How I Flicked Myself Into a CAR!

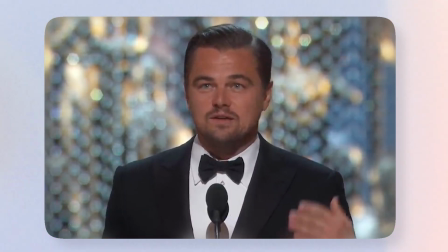0:00 How I flicked myself into a car with Adobe After Effects. A story of Oscar-worthy acting and hilarious editing results.
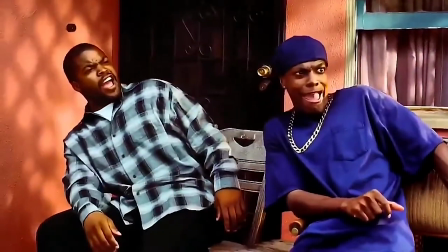0:07 I mean, what the fuck is this? Damn!
Project files and footage can be found by subscribing to my site below.
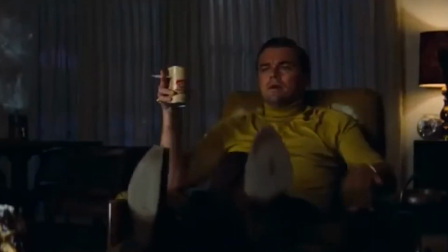0:14 So with that being said, let us begin.
Here I come. Oh, here I come.
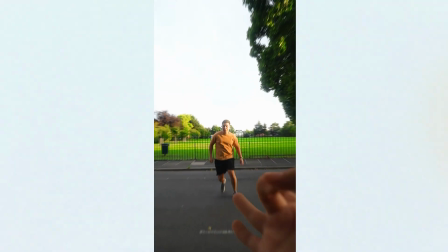0:19 Setup. In order to edit this, I had to film the following shots.
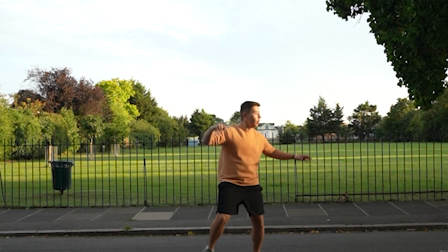0:22 The first was myself going to the park, looking at the car, and then pretending to run to the camera and then fall back.
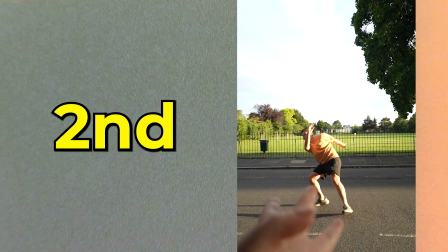0:28 The second was my hand doing the flick gesture. The third was the car driving towards me.
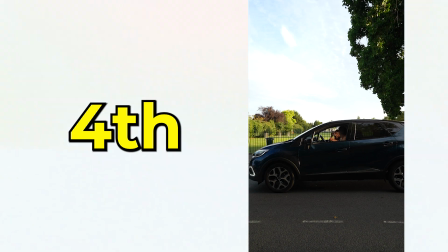0:33 And the fourth, me in the car pretending I just landed. Nice.
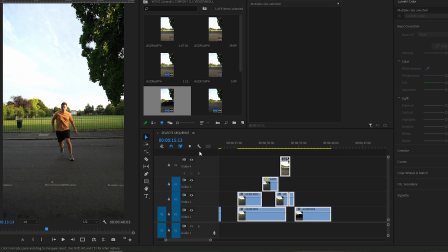0:38 The first step was to align these shots correctly. I did this in Premiere Pro as I found it easier, and plus I would come back here afterwards to do sound design and coloring.
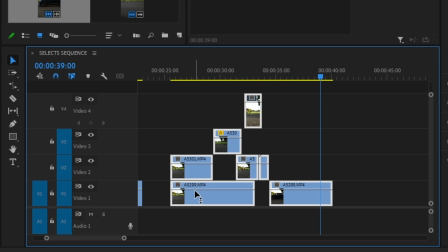0:46 Once the timing was roughly set, I selected everything, right click and open it in After Effects with Dynamic Link.
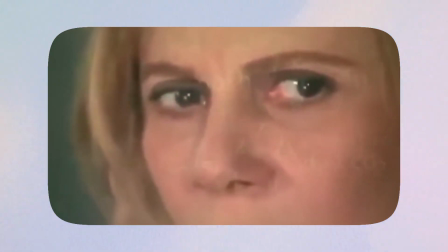0:52 So I'm gonna be honest, I kind of did everything in random orders because of my ADHD, but in essence, the steps were like this.
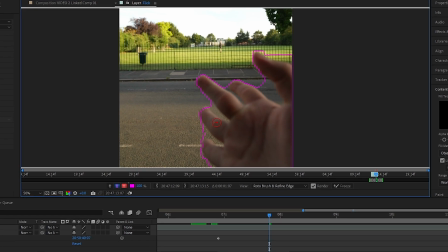0:59 1. Rotoscope in my hand and doing the flick. The reason for this is it gives me control of the gesture, and so I can time it perfectly to the jumping. I also had to do some color matching of the hand to make sure that the hand fits into the scene. I did this with Rotobrush 2.0.
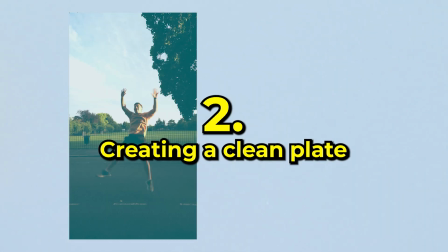1:14 The next thing I did was create a clean plate from the point where I jumped and was in the air.
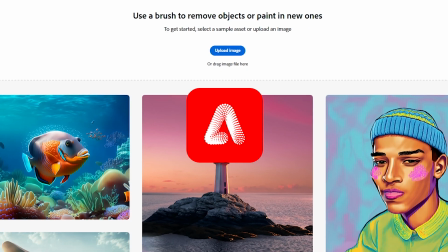1:19 This is so I can make myself warp without affecting the background. I did this with Adobe Firefly by exporting this frozen frame and then just masking it out.
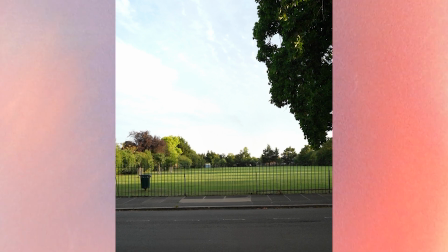1:27 But afterwards I had to get rid of this Adobe Firefly beta watermark.
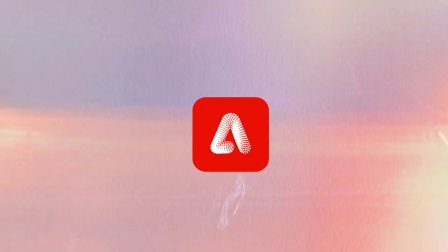1:35 I just did that with the Content Aware tool in After Effects. Next, I masked out the car from the shot where I pretended to land.
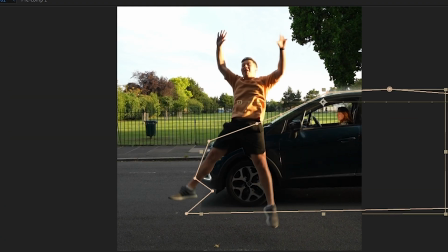1:44 And this is so I can keyframe it coming into frame with the position effect. Once it came in, I also keyframed it leaving.
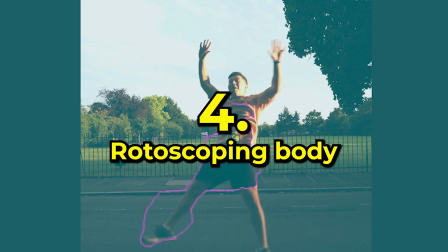1:50 So first, for the animation of my body, I had to rotoscope it first using the Rotobrush tool.
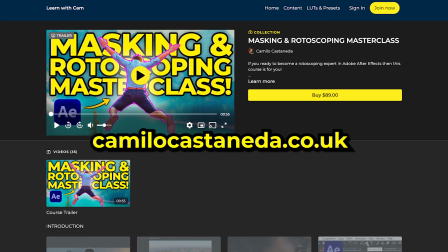1:55 Plenty of tips on rotoscoping in my rotoscoping masterclass, which you can check below or in Skillshare.
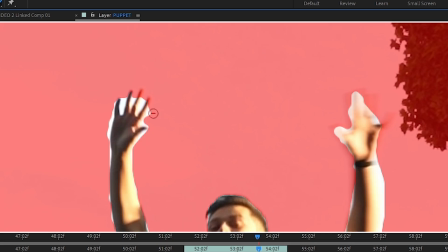2:01 Once I rotoscoped my body, I was left with the following layers: the clean plate, the car sliding, and me.
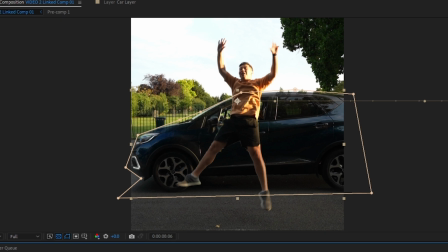2:07 If you're wondering what the flicking animation was, it came before I went in the air.
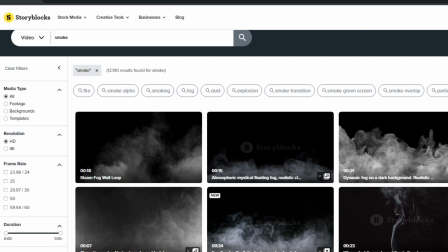2:11 Oh, by the way, when I flicked myself, I also added a smoke puff from Storyblocks to get that impact.
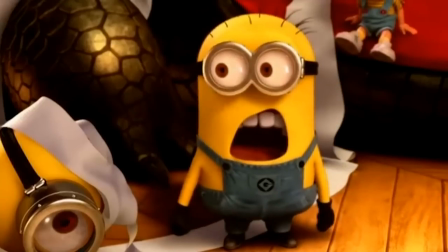2:16 Now it's time to use the puppet tool. This is where things get really funny.
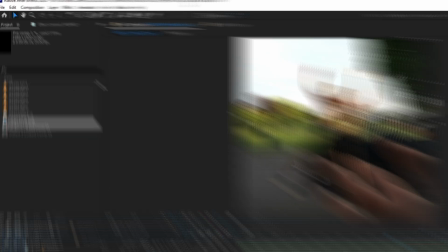2:21 I mean, this is ridiculous. So the puppet position pin tool, wow, that's a mouthful, is such a fun tool.
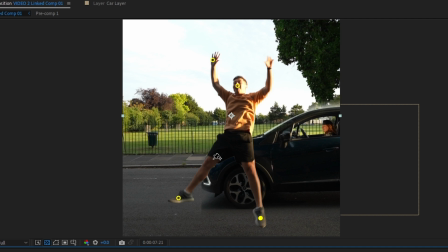2:30 Nice. You can basically click on different points on an object, for example, the joints, my hands, etc.
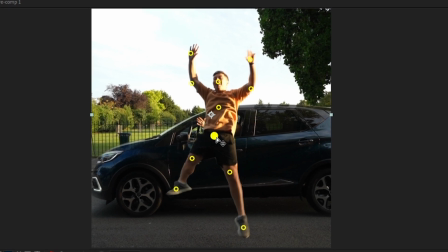2:36 And if you move a few frames forward, you can move these points independently and it actually stretches out your object.
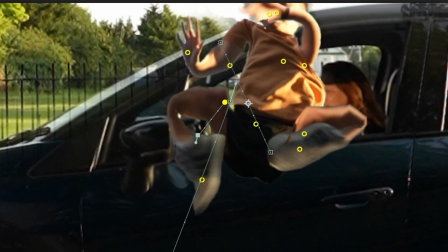2:43 So you can do this for, you know, bodies and cars and whatever. And I can't lie, bro, it got to the point where I look like a fetus.
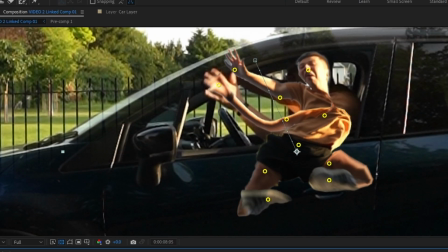2:51 What? So I keyframed myself getting smaller and landing inside the car, which was only useful once I had the timing of the car from the previous steps.
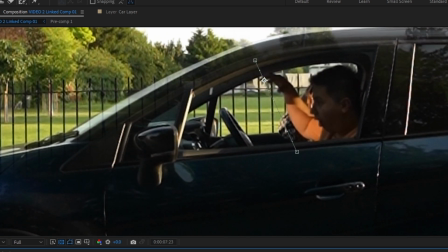2:59 But if you look at the animation, it looks a little bit weird, right? Like things aren't really realistic.
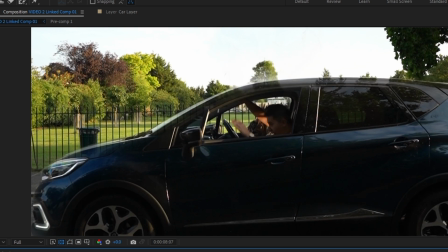3:04 Even though I've timed it perfectly and aligned it so that the fetus body lands perfectly around the head, still doesn't look right, okay?
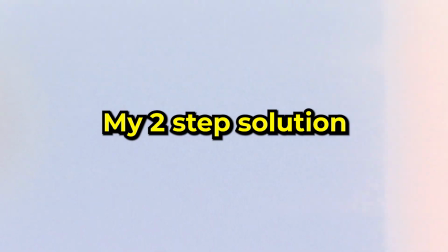3:13 So here is my two-step solution to this.
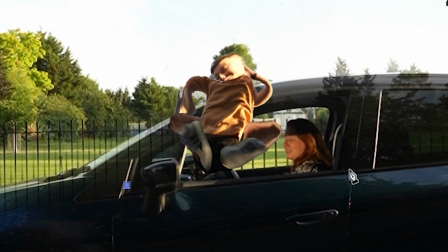3:15 1, I created a shape underneath the window and made it into a mask to make it look like I went inside the car.
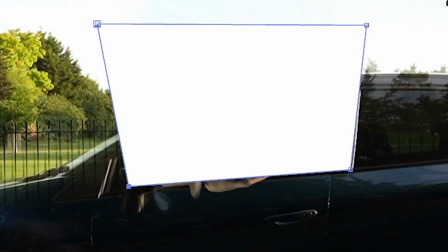3:22 With the shape selected, I used the button for the matte and I track matted it to the body.
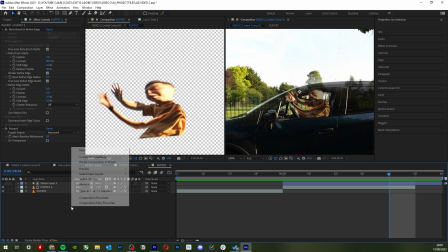3:29 And now as I go in, it looks like my body goes through the window. The second thing was, after pre-composing the puppet version of myself,
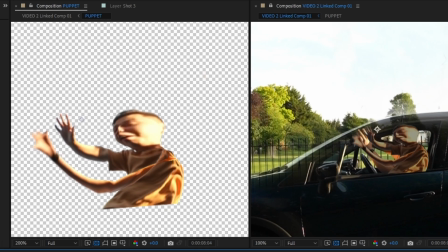3:36 I added an adjustment layer and then masked out the top area of my giant looking head.
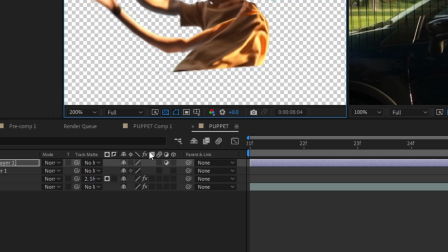3:44 Then I added the lumetric color effect to drop down the brightness,
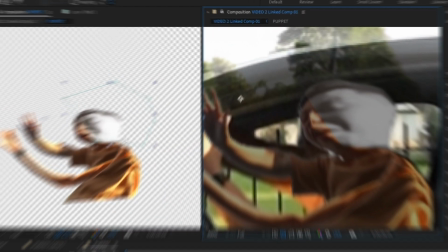3:48 and then tracked this mask as I go into the car to make it look like the roof of the car cuts out the light.
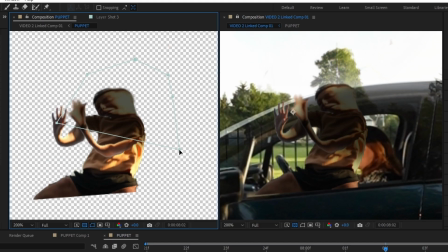3:55 Details, fam. It's all in the details. Then I messed around with the feather to make it look a little bit smoother.
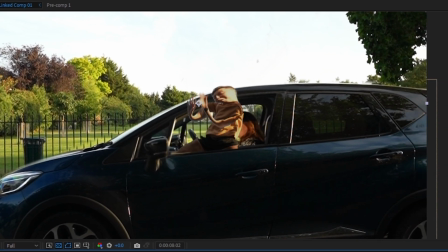4:01 Now the lighting actually matches the scene. It looks like I go inside the car and the lighting gets cut off.